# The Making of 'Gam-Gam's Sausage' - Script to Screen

Which Mason was actually able to reuse those for a TV pilot a few weeks later. So I'm glad that I bought them. All right, Levi, tell us how you did it, the throw-up gag. The throw-up gag.
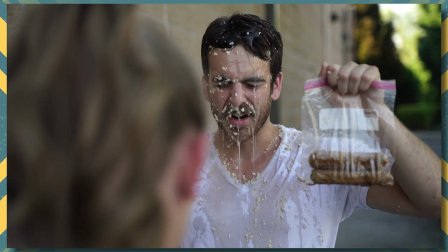[4:33]
So a lot of trial and error. You'll see I went from the very simple start of having some concoction in the mouth, spitting it out. I've done that countless times in films. And I wanted to make this a lot more intense and gross.
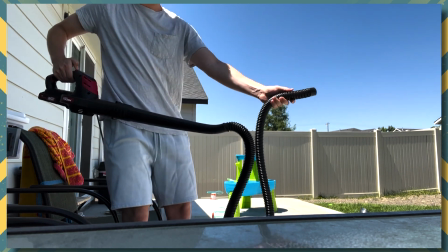[4:51]
So I thought of using a leaf blower and like attaching some sort of tube to it,
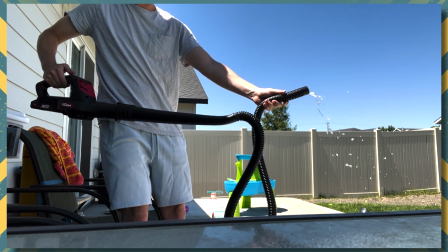[4:59]
and I ended up using a shop vac tube, which ended up being too wide to get enough air pressure through.
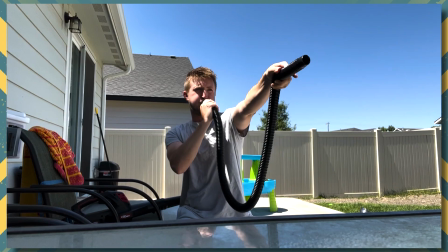[5:06]
So I used a smaller tube nothing was working. Nothing was coming out the way I wanted it to. So I went to Lowe's and I got about 1.5 feet worth of this like kind of heavy duty clear tube.
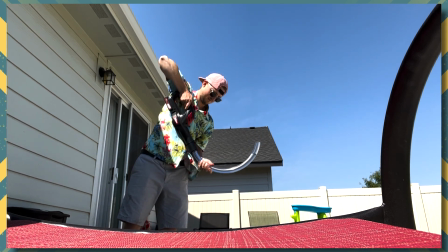[5:21]
It had a nice like natural curve to it. And I filled it up with water at first to test it out and just shot it.
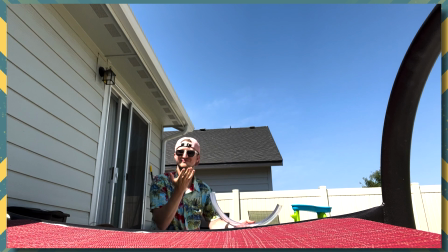[5:29]
And it had this like explosive, nasty projectile that I was looking for. So I tried it with the concoction that we ended up using for Gam-Gam, and I was super happy with it. What I was worried about, obviously, was how are we going to
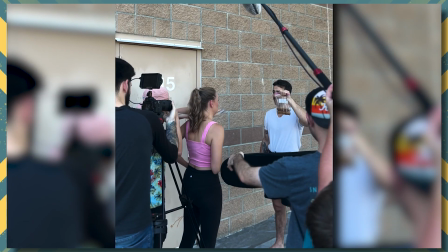[5:50]
make it come out where her mouth is and get it in the right placement.
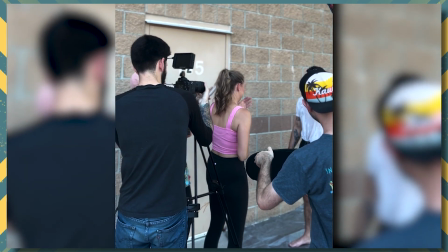[5:56]
And we got it in one take. He had an extra set of clothes, identical clothes.
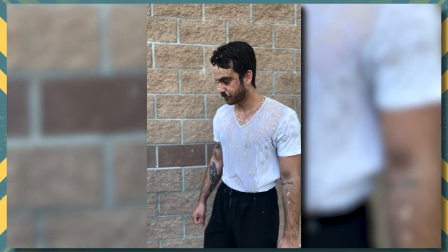[6:02]
We had a tarp underneath his feet for it all to splash down onto, and we could have done it twice. We had a ton of the concoction in a container. So. And at Team Rhino, there was a shower ready to go.
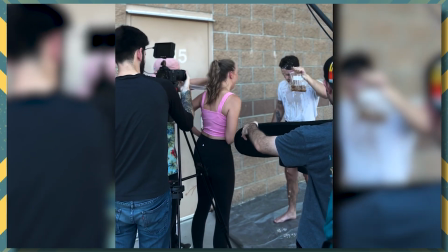[6:14]
So it would have added a little bit more time there a day, but he could have just ran in, changed, showered. Changing the restaurant to a home-cooked meal. Why did we make that choice? It worked out really well because, and the guy's obsessed with his grandma.
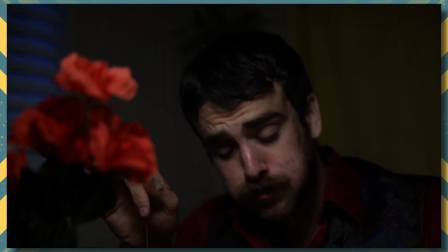[6:29]
It actually makes a lot more sense that he's at home cooking the meal, talking about grandma.
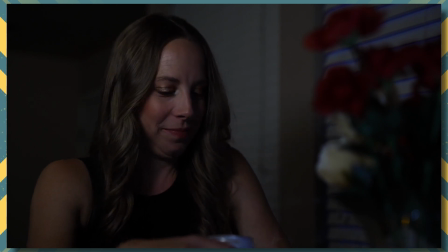[6:34]
The table scene was perfect, having their chemistry, and we had a lot more control over the
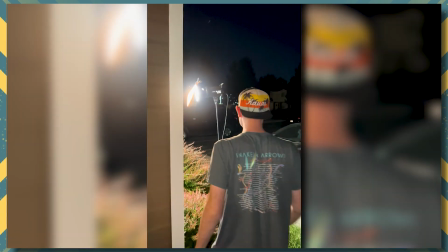[6:41]
ambiance of it and the lighting, and I think it turned out really well. Yeah, and it helped us too because we cut out the waiter character. Yep. Which saved, probably 2 or 3 shots to incorporate a waiter now.
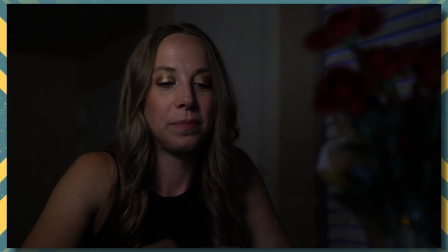[6:54]
And a big point of the show is that we write these in one sitting. The script needed a second draft, and that second draft was just a one location change. And it worked so much smoother, and it made more of a coherent story than the situation that we were in before.
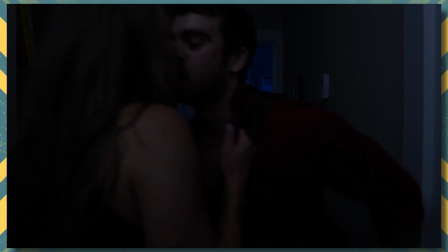[7:09]
And then for the makeout scene, and we'll get to this, but the makeout scene upstairs, I had Chance call action at one point, so because I couldn't get up there. Oh, where they're like going up the stairs and down the hallway? Yeah. In that shot, like I'm pressed up against the wall. The camera's as far back as it can go. Mason and Becca's feet are in place, and they're like leaned out of the shot, and then they fly into it and then go to town. Yeah. I don't even think John could get in for sound. Right. At that point. No, I think he was top of the stairs, just having the boom at the bottom, I think.
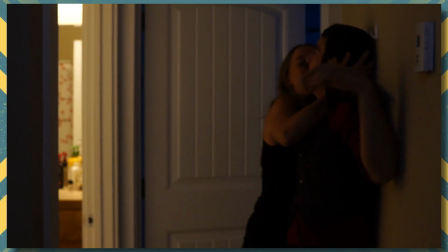[7:41]
Yeah. Also, props to those two for the makeout. That was interesting. I remember when we were producing, trying to find people that were willing.
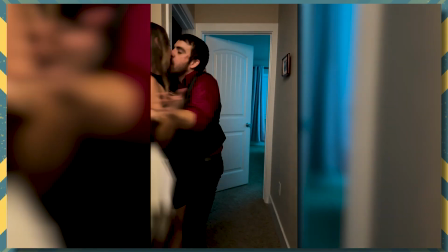[7:49]
We're like, do we know of any couples? Yeah. We had to sit there for a hot minute trying to figure out who do we know. Yeah. And they both were like, yeah, sure, we're totally down for it. So we're like, perfect. Yeah. And then they had a side conversation where they're like, we're going to make it as uncomfortable for them as possible.
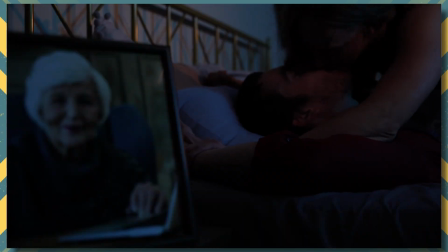[8:04]
So they're like throwing tongue and like licking each other's faces. And we're all like, this is a good choice. This is a good casting choice. Because it's one thing where you're like, hey, to people in the film community I don't regularly hang out with or know super well,
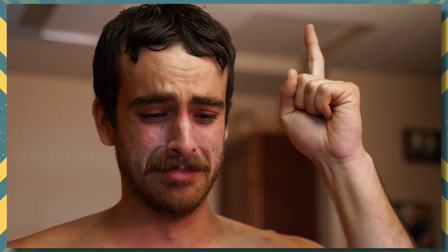[8:20]
will you come do this cringy video about grandma stuff? Also, will you make out with someone on camera?